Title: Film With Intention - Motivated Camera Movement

Here is a challenge and exercise for you. Next time you have your camera in your hands, ready to shoot, stop. Turn off your camera, put it down, I mean have your hands free. Sit down somewhere and ask yourself one single question. Why? Why do I want to film that subject or why do I want to shoot that action?
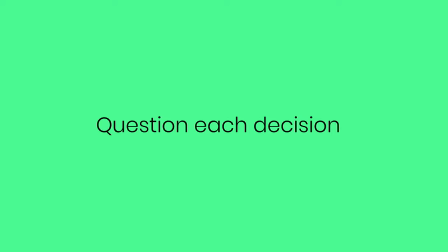23s
Why do I want to move my camera from A to B? Simply question each decision you are taking as a filmmaker and have a valid argument for it. Don't just do it because you can. It is interesting that sometimes simply putting on the brakes will force our brains to analyze more deeply what we are about to film.
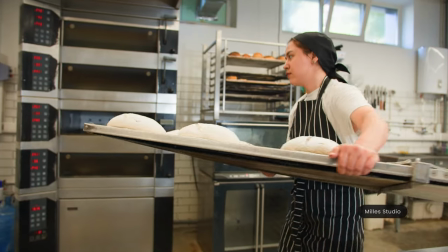40s
Adding meaning to our movement and framing where the subject or action guides the camera will spare our footage from becoming repetitive,
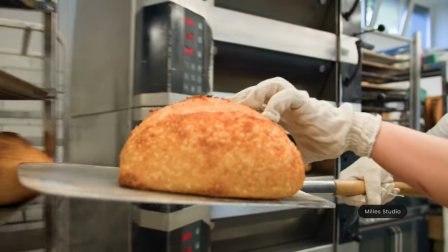48s
pointless and plain old boring. In this tutorial, we'll learn how to add creative and meaningful camera movement to your shots instead of randomly filming and hoping for the best. Here is an idea template you can use to distill your intentions behind each shot that will help you come up with a motivated movement.
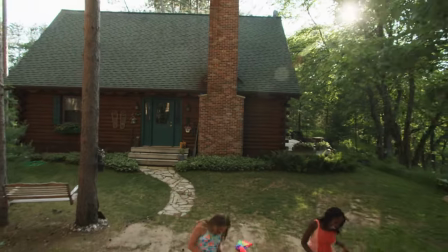66s
This shot is about blank. Example, this shot is about two friends having a fun time with kites at a cabin in the woods. What isn't motivated camera movement? Perhaps the best way to explain this is to give examples of unmotivated camera movement.
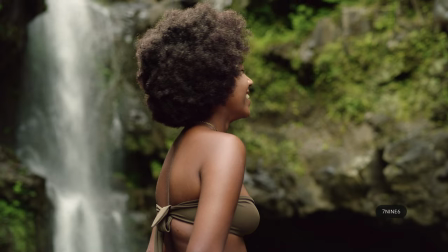84s
Unmotivated movement doesn't necessarily mean dull by definition and it's not wrong.
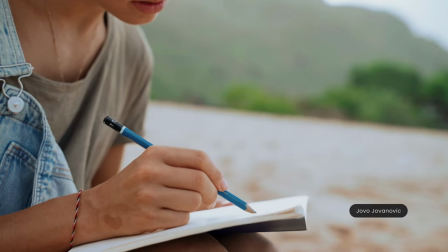90s
There is always a place for it in an edit such as establishing shots, close-ups, push-ins or push-outs, pans or tilts. They either enhance an emotion or prepare the audience for what is to come. They should always advance and support the story. If they are not, they should not be included.
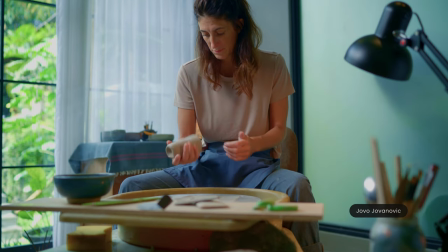108s
Generally, unmotivated camera movement is where the camera moves on its own accord without following the action. The trick here is to avoid filming something just for the sake of the camera movement, since the audience will sense that and will reduce their attention from what is actually happening in the scene,
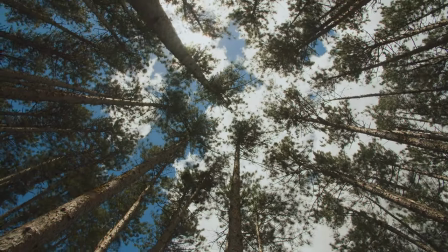125s
focusing more on the camera movement itself. Unless of course you are trying to attract attention to the camera movement.
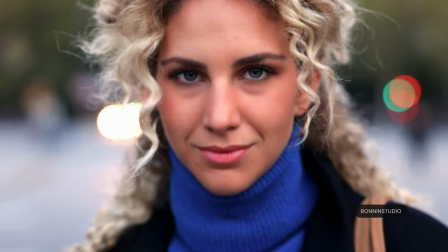133s
Unmotivated camera movement is not at all wrong. It can heighten emotion, focus the viewer's attention in a logical way, and sustain the story.
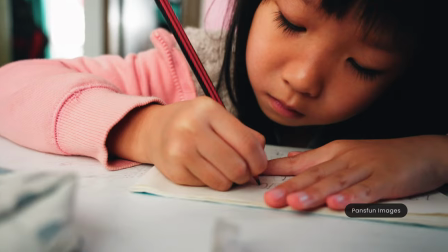142s
Many directors use this very effectively in their movies. Motivated camera movement on the other way is simply moving the camera for a certain reason, as a reaction to the action happening in the frame.
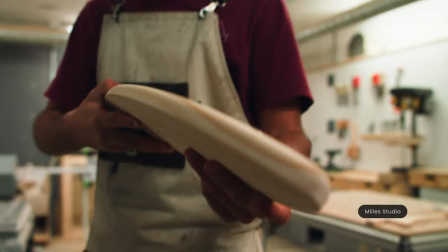153s
The subject or action leads, defines, and guides the camera motion from the beginning to the end of a shot in a seamless and natural way.
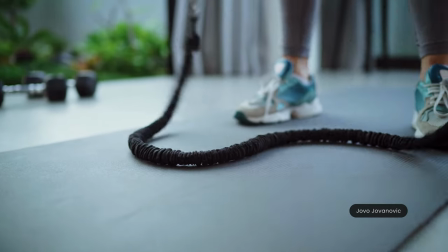162s
You could just as well cut from one action to the other in two separate shots,
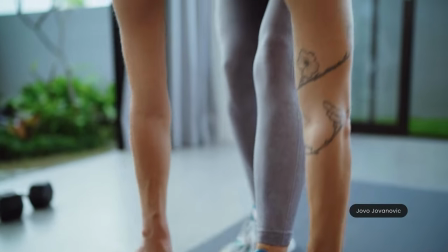166s
but notice how the movement continuity adds a natural flow to the action connecting the story arc. There's always a defined characteristic within a motivated camera movement and that is change.
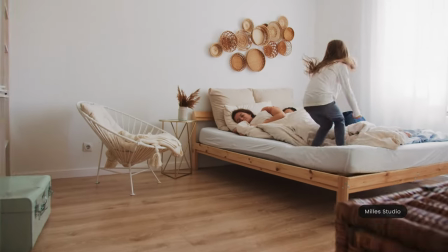179s
Something that starts developing from the beginning of the clip to the last frame and it has an element of reveal, adding a foundation to the narrative. Let's look at a few motivated camera examples. Object leading. Here the subject or action will lead the camera movement from point A to point B. This can be done in a variety of ways like tracking,
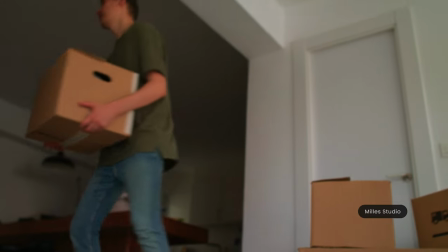198s
following, leading and so on.
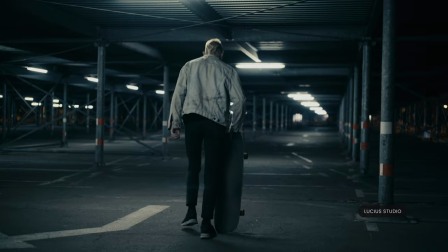201s
The camera is simply following the subject in a manner that is almost telling us to tag along with them since they are on a mission.
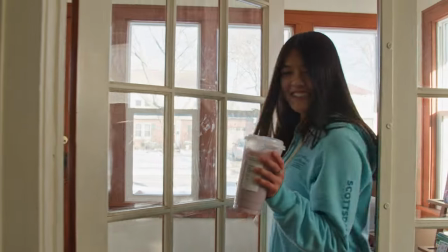208s
Movement exchange. A fluid way to hand off the attention from one subject to another without the need of cut is by following the first subject
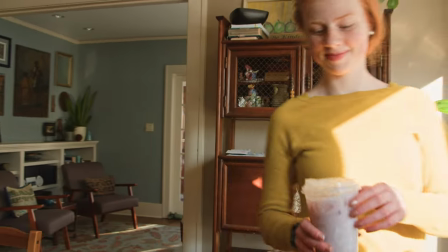216s
and exchange the lead to the next when this intersects the trajectory of the first or when it enters the frame. Depending on the positioning of these subjects you might need to readjust the focusing from the leading subject to the next.
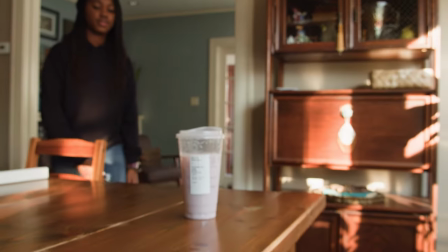230s
The halt point can be defined as a reaction shot to a certain revelation.
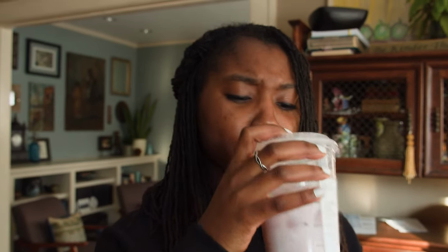235s
The movement motivation starts with the subject leading the camera to the rest point which becomes the most important part of that shot. Think of it as a resolution or realization at the end of that path. Pick up.